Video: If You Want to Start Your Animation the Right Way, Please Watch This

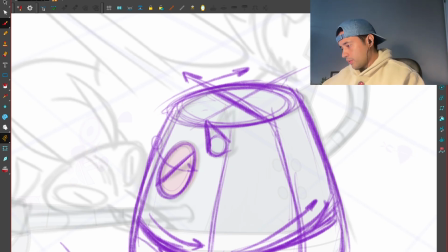(20:45)
And this, if I draw another line over here, the other horn will be around there. Look at that.
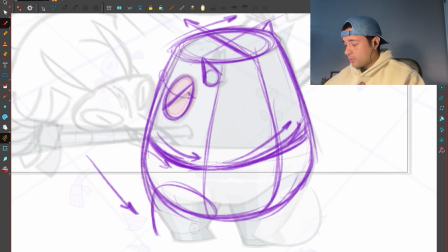(20:49)
So everything feels aligned. And then the legs will be around here. We're not seeing the legs, but I might post the legs just to show you how to work in a very solid way. Bam. And then if I draw another line, boop, boop, boop, boop, the other leg could be around there. But just to make the character feel more grounded, I'll move it around there. Boom. There you go.
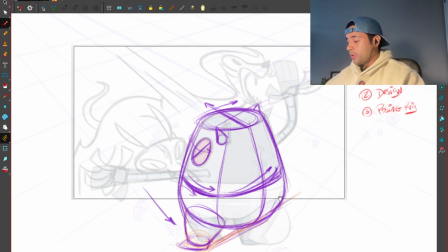(21:10)
No, I like that. It's with the legs open. Cool. So here the other arm.
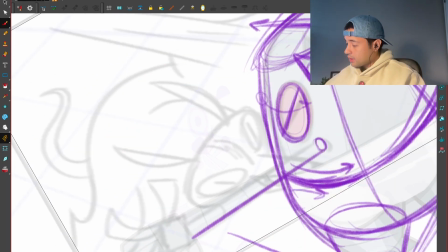(21:16)
Here's where the arm is going out. So we have a straight line here and a straight line there, which is tapering towards this side.
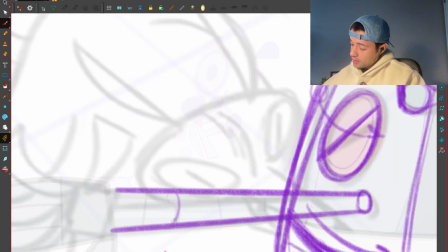(21:24)
And here we're drawing these contour lines like this. Another contour line here like this.
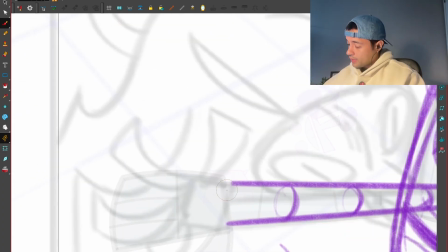(21:30)
Another contour line here like that. Awesome. And then we're having the hands. I love the hand here.
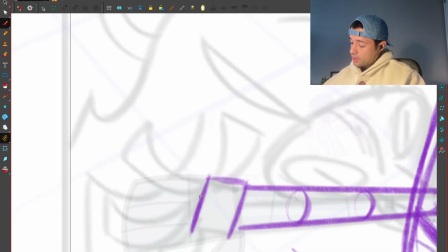(21:34)
How the hand feels like it's like if it's were like suffering. Boom, something like that.
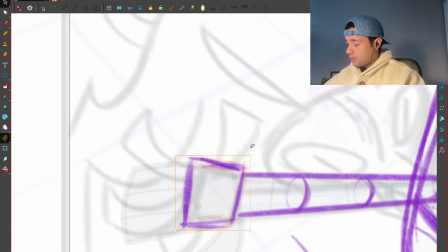(21:40)
Bam. And I'm grabbing all of this. And then doing something like that.
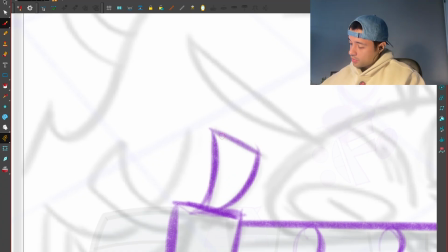(21:47)
Boom.
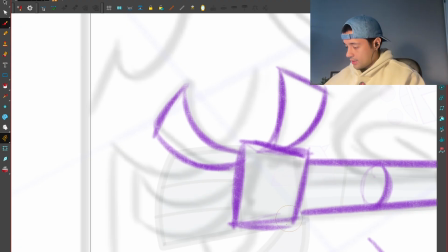(21:50)
So here in this layer is where I'm designing all my stuff.
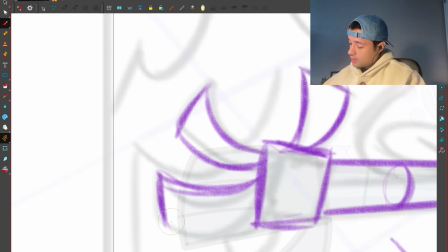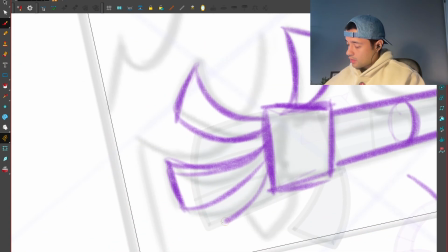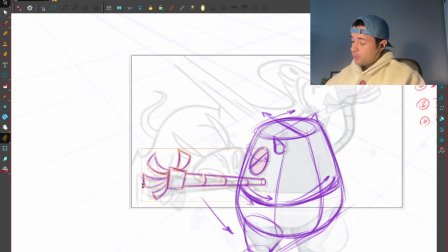(22:04)
Bam, something like that. Boom. I might move this a little bit higher so we are not getting closer to this margin of the screen.
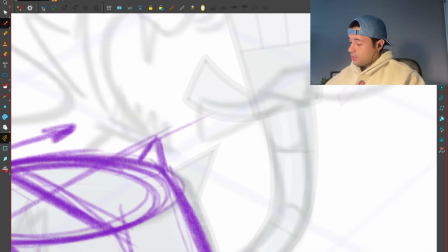(22:13)
And here we're going like this too.
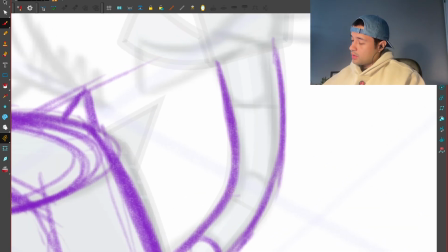(22:18)
And this goes around like this, and this goes like this.
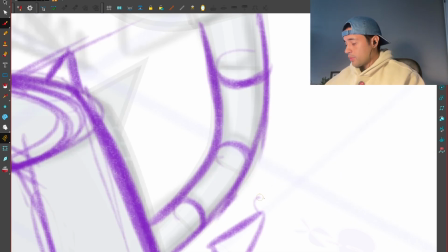(22:23)
So this arm is going this way in perspective, and here is going this way in perspective.
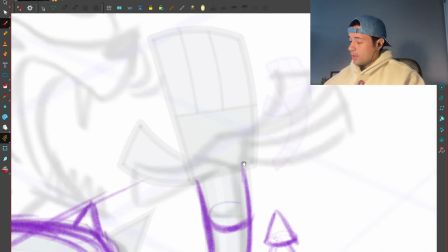(22:31)
See? And I'm bringing that asymmetry into my drawings.
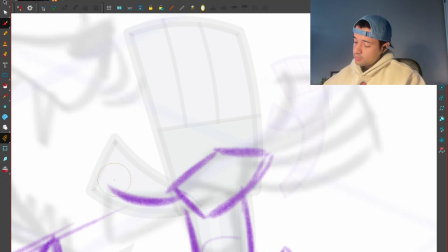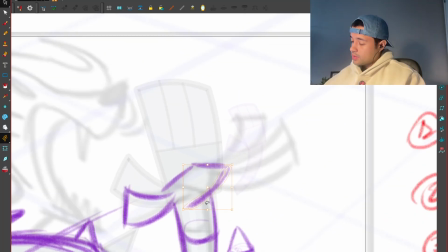(22:41)
Boom. Actually, the palm, yeah, will be around there.
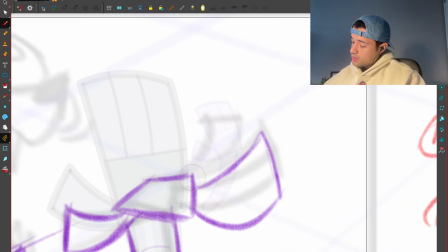(22:49)
Boom. And then here we're having these fingers. I can group these two into one shape, and this one individual shape like that.
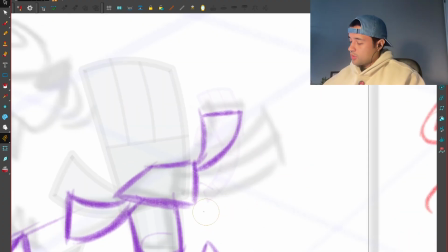(23:00)
So we're having something like that. Maybe I want to spread this apart so it feels like it's suffering, like ah. So I want to open that. Boom. There you go.
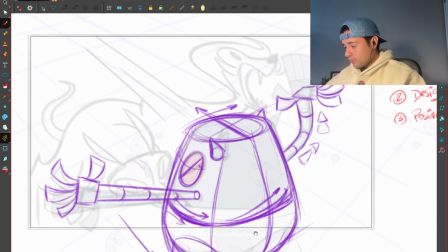(23:12)
Much better. Much better. Boom, boom, boom. There you go. That's my rough design of this pose. So I can grab all of this, and then I can change the colors, lower the opacity,
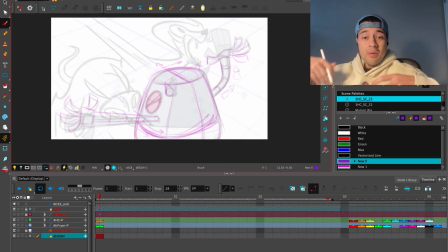(23:26)
and I'll so see how I express myself super freely with my lines, and then on top of this rough sketch that I did,
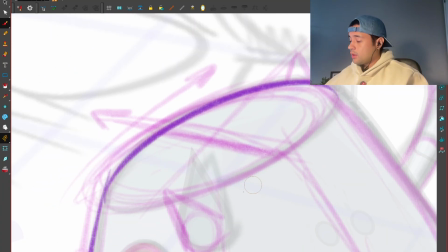(23:34)
I'm going to design how this character will look like. So I can just literally trace with my rig on top of this.
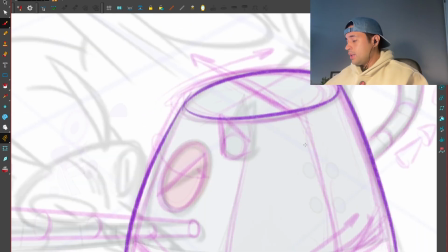(23:47)
So always using my drawing skills. It's not about the technique, it's not about the tools, it's not even about the animation software.
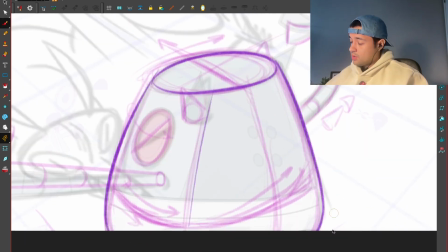(23:54)
It's about the drawing skills and how I use those drawing skills to communicate or to bring to life all my crazy ideas.
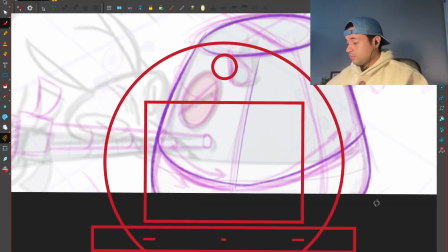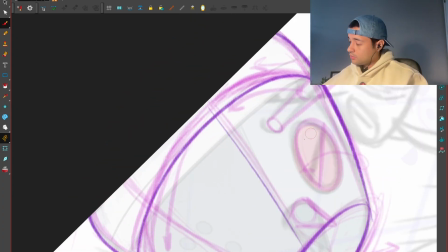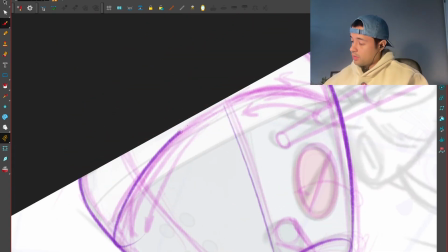(24:13)
There you go. A little bit more rounded. See how I'm drawing around?
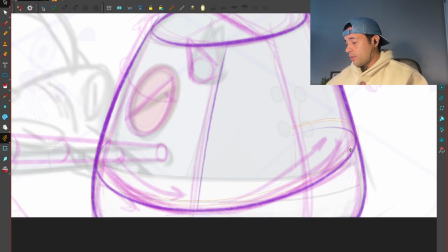(24:19)
Because I want to feel that depth here. This move up. Awesome.
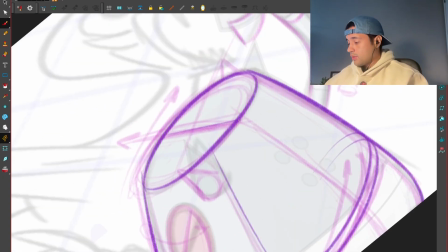(24:24)
And then here, this is the center line of this top part, which goes all the way down like this.
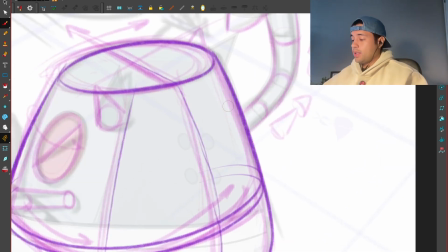(24:31)
And even though I am not having a center line in this character, like a line to put there to move in the rig,
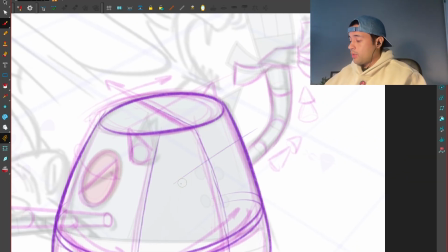(24:38)
I'm using this to guide myself of like where is the center of this character.
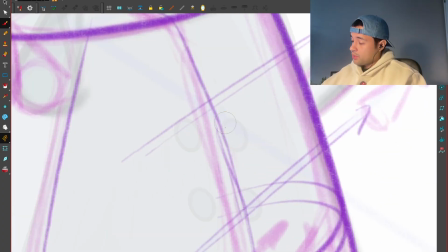(24:43)
And look, the perspective is going this way, right? So this circular part of the character will be aligned towards that way.